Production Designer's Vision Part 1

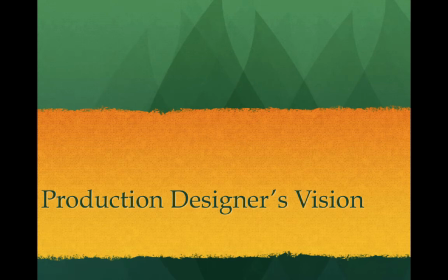0s
After taking a look at some of the art department characteristics of some of Martin Scorsese's films, I'd like to examine the production designer's vision as seen through the eyes of Sarah Greenwood,
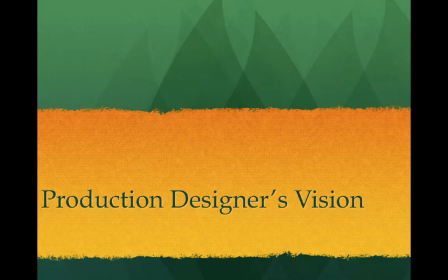14s
an English production designer who's given us some of the finest films done in recent years.
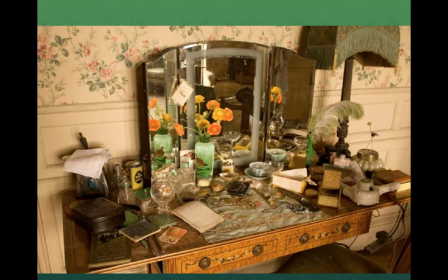22s
Here is an example, set decoration, from one of her movies that she was production designer on, the movie Atonement. This gives you a clear example of the period that this movie is trying to depict. This is the Edwardian going into World War I period in England.
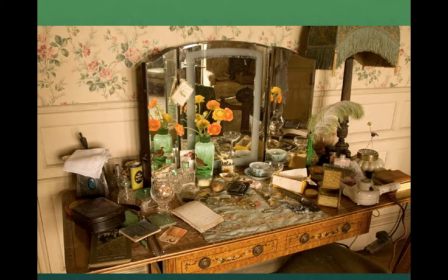41s
And look at how detailed everything is on this desk. desk. It's got the fringed lampshade. It's got the feathered, ostrich feather pen.
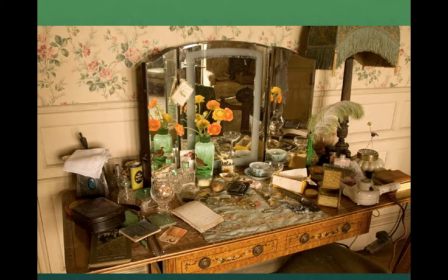55s
It's got the vase with the flowers. It's got all the cut glass goblets and perfumery. It's got even the period hair driver. It's all specific and detailed, but none of it's going to be really seen by us watching the movie.
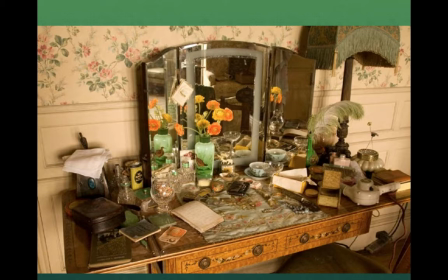72s
It's just going to be the background. It's going to give us the gestalt of the scene, and it's going to make it very real for us. It's put in a studio, it's set in a set, but just this little depiction of this small section of the room is enough to plunge us into 1914 England,
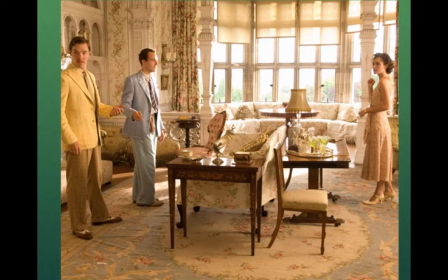88s
as is this picture here of her design for a dining room or living room in atonement. This is before the war, upper class, filled with light.
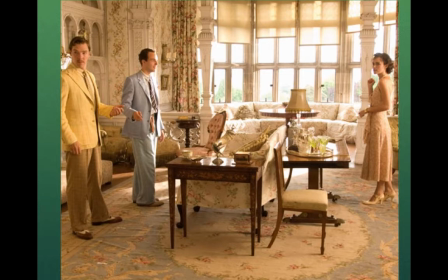102s
The carpet matches, the couches matches, the filigree flowered wallpaper, the clothes itself. It all is a soft and rich and elegant, and it's all very optimistic looking, as is this picture here.
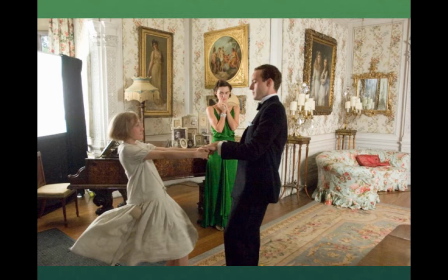122s
She has a wonderful color sense is that the green dress here means or signifies, symbolizes how different she's going to be from everybody else in their formal wear. But even look at the flowered wallpaper, the flowered couch, the flowered carpet.
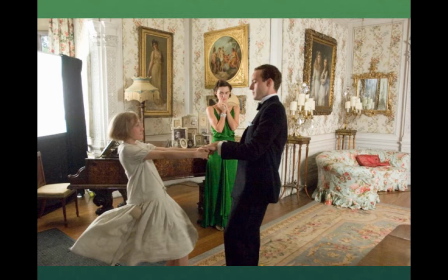137s
Again, flowered patterns everywhere. And it gives us also a sense of the time with the portraits in the background. A mixture of the family portrait with some classical portrait.
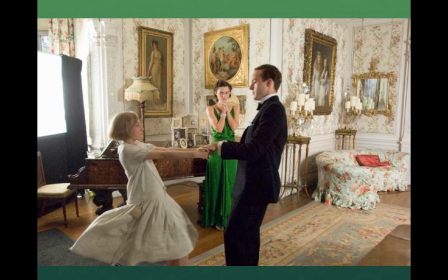150s
In other words, the ornamentation bespeaks an upper-middle-class English household, especially the piano there.
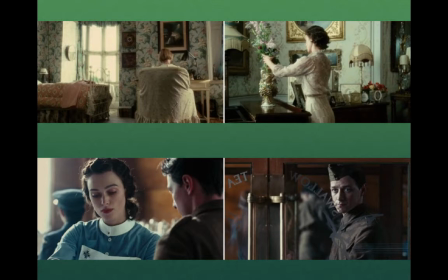159s
As the movie develops, this upper-middle-class world gets darkened by the war and things fall apart, and so we can see how things suddenly become less elegant, less polished, less separate.
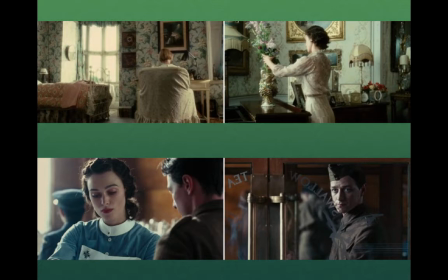175s
In the upper portions of our slide here we can see chairs becoming covered with cloths, the wallpaper being darkened, the bed with garments thrown on it, the flowered scents, the flower pot in the slide next to it.
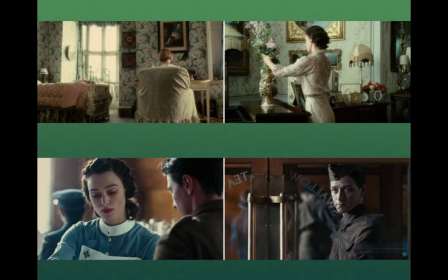191s
It's also the flowers might be pink but the surrounding wood is darkened. So we can see the change in attitude. Of course, that is desaturated, become blues, browns, darks, pale skin against the dark tones of war.
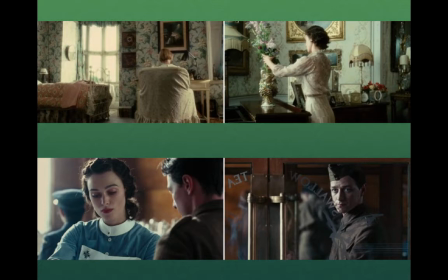210s
She designs for the mood of the movie really well. And this is,
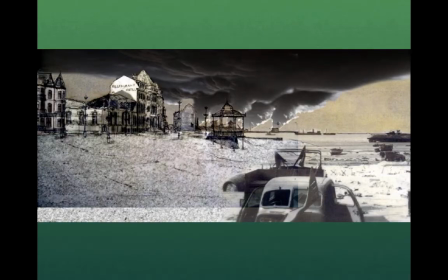215s
towards the end of the movie, there's the Dunkirk scene where the retreat from Europe at Dunkirk and the boats coming in to rescue people. This is a sketch that Sarah Greenwood did to depict a scene to take them from photographs of the real Dunkard.
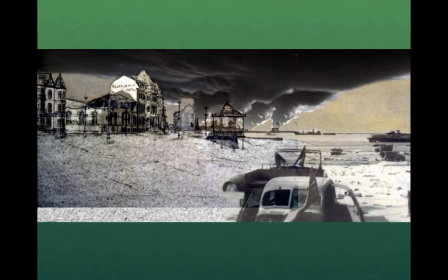231s
So they're creating a town. They're not going to find an on-location town that was still existent from 1915. But they drew the diagram, and then they did a little collage here.